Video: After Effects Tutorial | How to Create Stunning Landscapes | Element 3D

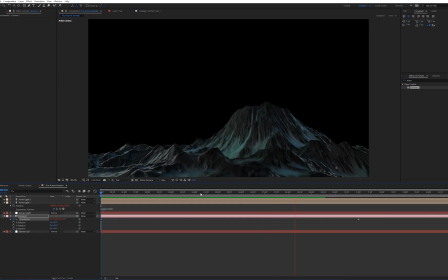[8:16]
So far it's looking pretty good. The only issue is that whenever it gets to this part, we can see that it just kind of abruptly stops. An easy way to fix this is that this keyframe is causing that abrupt stop. So when that keyframe is selected, just hit F9.
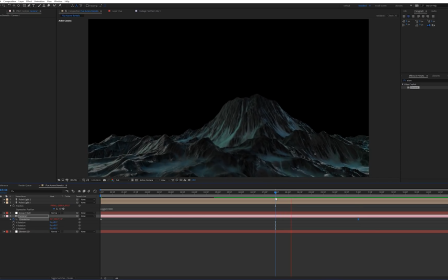[8:34]
And when we play this back now, you'll kind of see how it just gradually slows down and then smooths out and stops. So I think for our camera animation, this looks pretty good. So let's go ahead and move on to the next step.
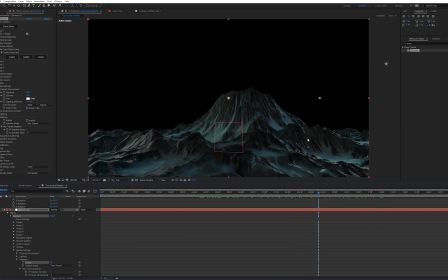[8:48]
Something that I'm noticing is that we're seeing a lot of this haze on the mountain. It just doesn't look very good. And that's due to the environment map lighting the scene. Now, if we think about it,
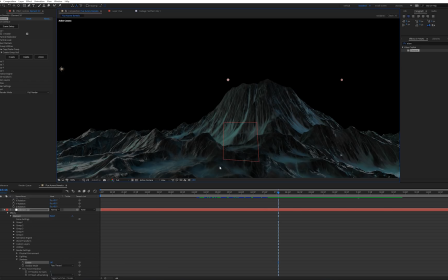[8:58]
we don't necessarily want the environment map lighting the scene since we already have two lights that are lighting the scene with the colors that we want. So let's head into the Element 3D render settings. And in our physical environment settings, let's turn this lighting influence to 98%.
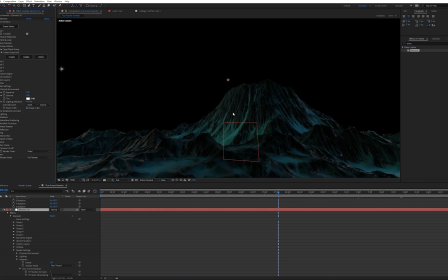[9:14]
And with that, you can really see how these colors are really starting to pop a lot. We can see a lot more detail and a lot more color now in the mountains how we want it. So now that we've reduced the lighting influence in the environment map, you can really see the colors pop out of the mountain, and we can see that animation a lot more clearly.
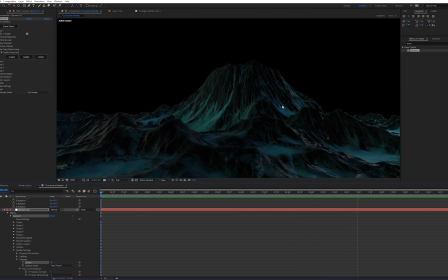[9:31]
So next, let's go ahead and add in our aurora borealis using flux. All right, so let's go ahead and create a new layer for flux.
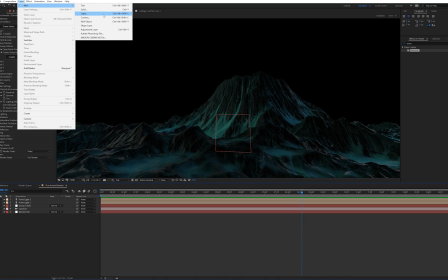[9:38]
So let's go up to Layer, New, Solid, and we'll label this as Flux, and hit OK.
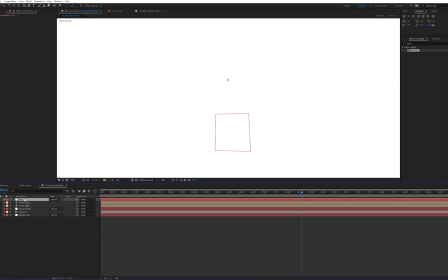[9:47]
And we'll want to drag this layer down below our Element 3D layer,
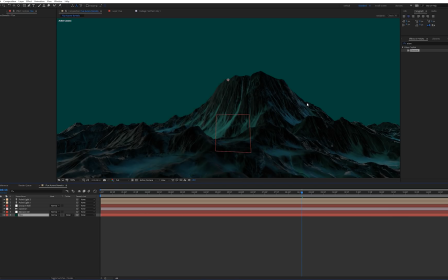[9:51]
so it's just kind of here in the background. And let's go over to our effects and presets and type in Flux, Go over to metal flux and let's drag this on our flux layer. All right, so we've dragged on flux, but you may not see anything, but that's all right.
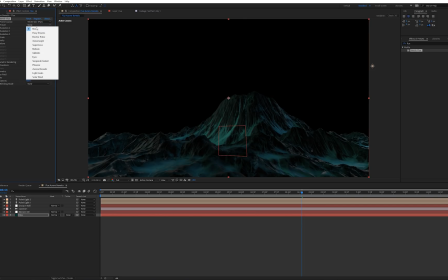[10:05]
All we need to do is go over to our preset right here and let's choose the aurora borealis.
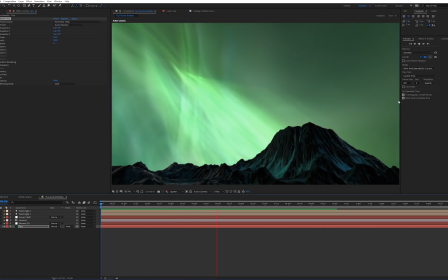[10:11]
All right, so now we have flux in our composition, but as you can see, it's a little bit large and not really looking how we want it to look.
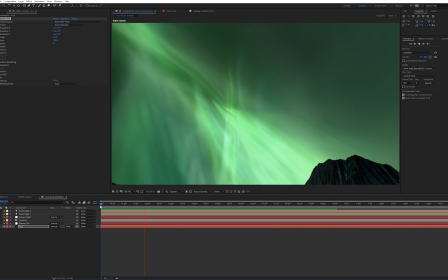[10:19]
Still looks cool though, but we need to change a few settings. So the first settings, let's go ahead and change a few things.
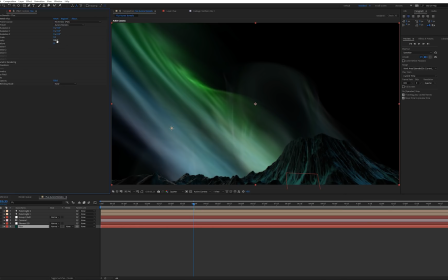[10:25]
So let's go into our scale, change that to 9, change our intensity to 70, and our iterations to 9.
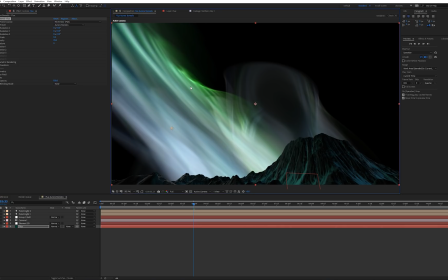[10:34]
One thing that we definitely want to make sure that we do is push this back in Z space since it's a little too close to the camera. So to do that, let's go into our 3D transform and let's go ahead and change these settings. So for the volume size, let's change that to 72,
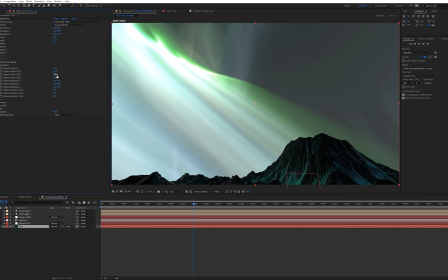[10:50]
turn our scale X to 113, and turn our scale Z to 160.
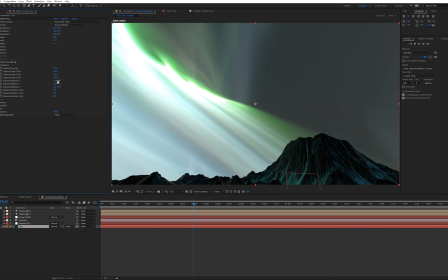[10:56]
Then we'll turn our volume X rotation to 20, our volume rotation Y to -7,
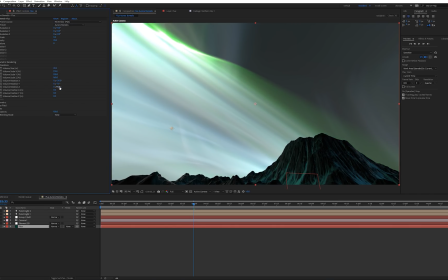[11:04]
and our volume rotation Z to 328.
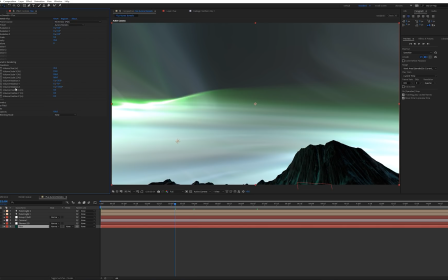[11:09]
All right, and then for our volume position, turn that to -7 on the X-axis,
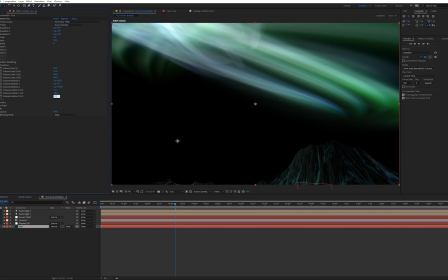[11:15]
-18 on the Y-axis, and 17.5 for the Z-axis.
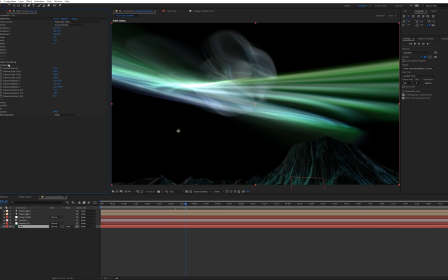[11:20]
All right, so we're finished with our 3D transform settings for now, so let's go into our mutation settings. So let's go into mutation 1, and let's go and edit these. So first off, we want to change this color to a little bit more of a blue.
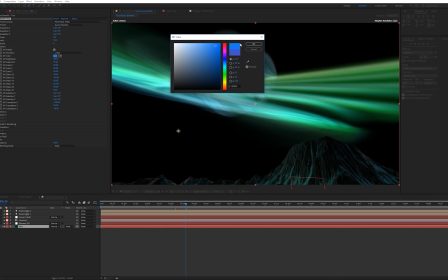[11:33]
So let's say maybe right about there. That looks good. And for our brightness, we're going to change this to 50%.
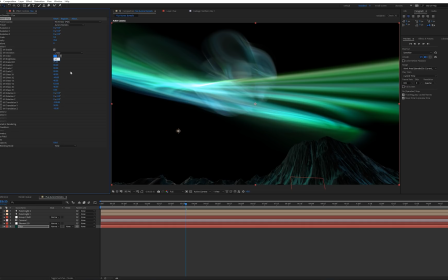[11:42]
And then for our scale XY, we can leave that on 75. All these can stay 90. For the M1 shear ZX, we want to change that to 86. We'll leave our rotation settings alone,
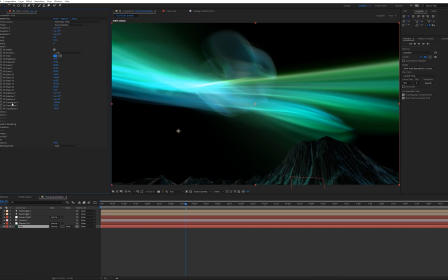[11:58]
and we'll go on to our M1 translation on the Y-axis, and we're going to change that to -228.
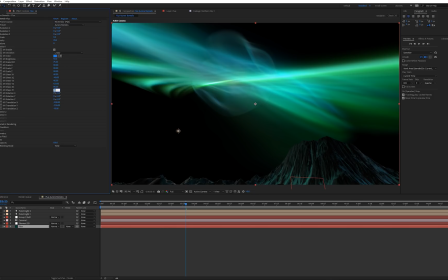[12:06]
We'll also want to change our M1 shear ZY to 9%. Rotate that down a little bit. All right, so this is good for the mutation 1 settings. And then we'll go on to our mutation 2 settings.